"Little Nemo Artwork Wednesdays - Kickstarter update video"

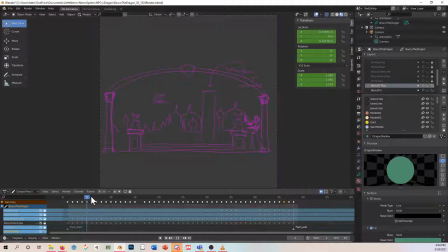996s
And again, we sketched everything out in rough. I made a setting. I wanted to have a nice wide architectural, like a consistent architecture to these, so that it does feel kind of like, when you find one of these arches, you'll be like, oh my gosh,
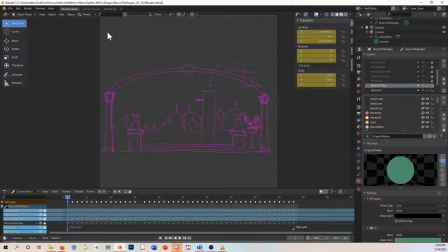1014s
yes, the quick travel station, fantastic. Especially, again, for those speedrunners who like being able to like go quickly to different areas of the map. So then again, we just roughed it out.
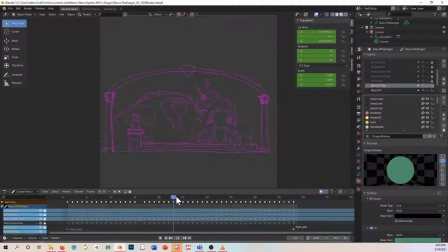1028s
So that's why you can see Misto blink in and out of existence here, because we wanted to rough out, Bosco's leg as he comes in. And then, so this timing took a little bit of working on, but we have Bosco come in.
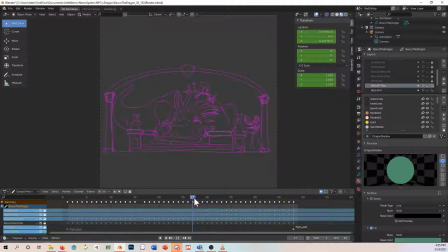1045s
He kind of curls up like a dog does when it's about to lay down, and then I keep calling it because it's a 3D model, or it's a model, but Bosco's a he. So he lifts himself up and then plops down and curls up a little bit,
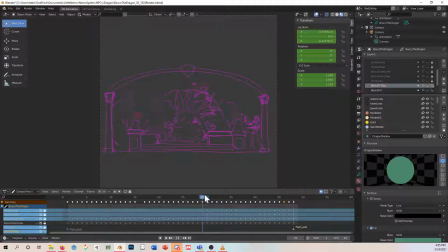1063s
and then we just had him lying there for a second or two. And if you've been following us on Twitter, you will have seen one of Adrian, one of our designers,
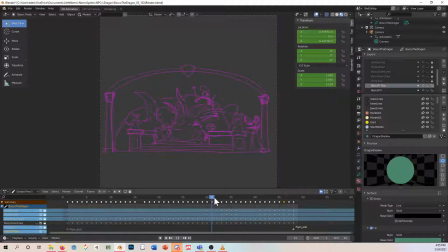1079s
said to me on Twitter, man, it's a living energy you've given all these citizens of Slumberland. And it's kind of true. Bosco's driver especially, I've always kind of imagined him as like only 3 more years till he gets his pension kind of guy.
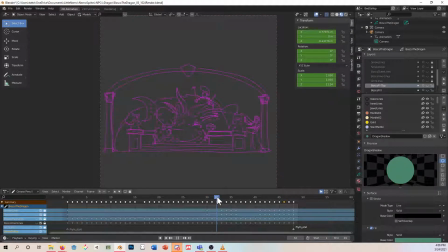1094s
But basically what happens is Bosco, big lovable creature he is, just kind of lies down and looks at the cool little kid that's there, and smiles. He's very friendly, and then the guy says, wait, you're supposed to open your mouth.
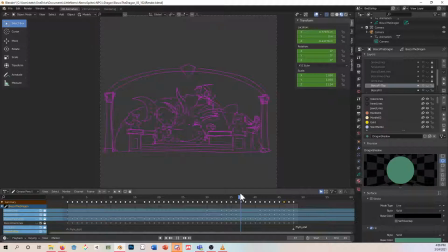1112s
And the first version of this had him give Bosco a little whap on the head, which makes, for the anticipation for when Bosco opens his mouth that has the throne inside, he would puff up and then blow out some smoke,
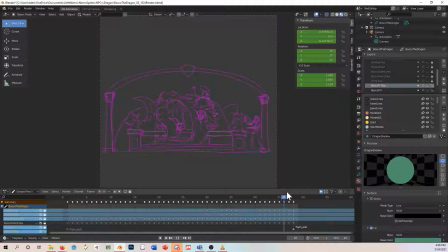1131s
and then that would, we'd have a little smear frame, and then that would be where you get the throne that is in the comic. Because if you're familiar with Bosco in the comic, he's this like transport that has a throne in his mouth, and the princess and Nemo ride around Slumberland on him.
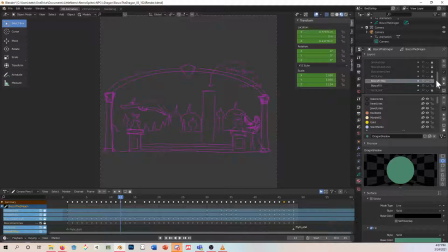1147s
So let me turn back on our architecture. I don't have Misto in this because she's in her own file because I want to do her own animation apart from Bosco right now.
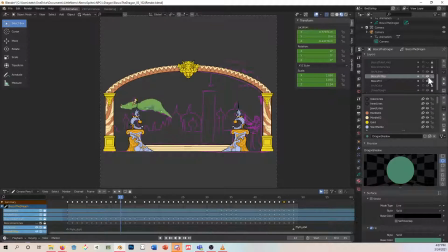1163s
But turning everything on, we were a little worried about Bosco getting a whap on the head, so I'm going to turn off our roughs, and then I'm just going to turn smoke on.
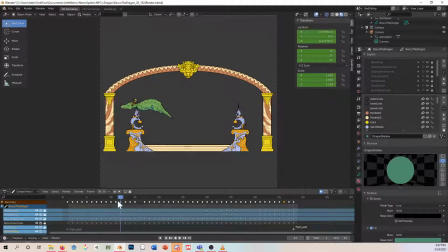1180s
We were worried about Bosco getting a whap on the head, so we changed it. And then, so what's going to happen here is we're going to have this sprite in front of background elements, and then we can customize the background elements so it can adapt to different environments,
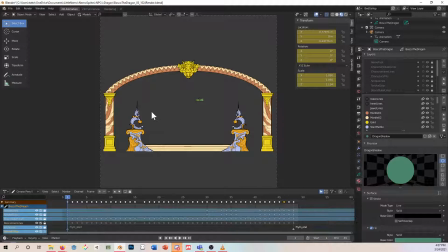1197s
whether we be in the forest or, maybe it's a giant tree. If it's in Slumberland, like in the video, it's a tower, et cetera, et cetera. But, we have him fly in, turn around.
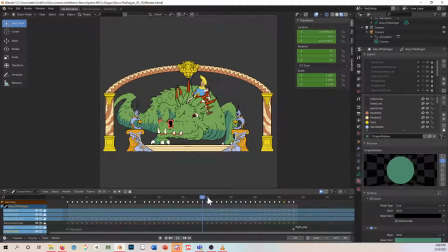1211s
So when we had, we changed up the timing from the rough because Bosco sits there for a second, and we thought that was kind of lame, so we had him wag his tail, because again, he's a big puppy.
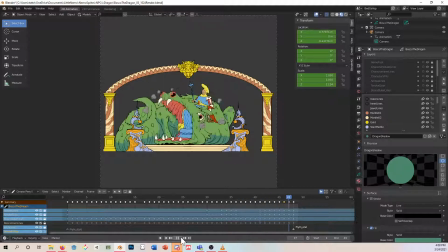1222s
And then again, we didn't want the driver to give him a whap on the head, so he just kind of like jumps on Bosco a little bit, and that makes Bosco open his mouth.
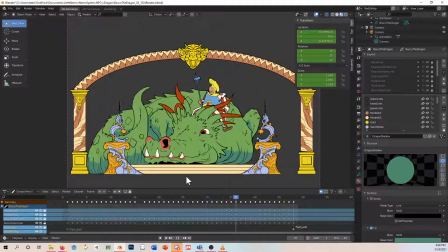1232s
So there we go. There is Bosco, our friendly transport dragon.
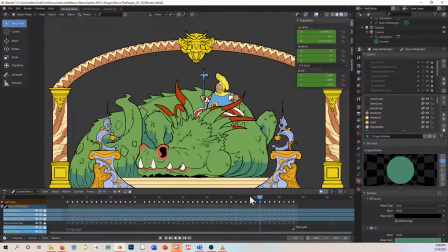1240s
And that's also how we are doing some of the animations.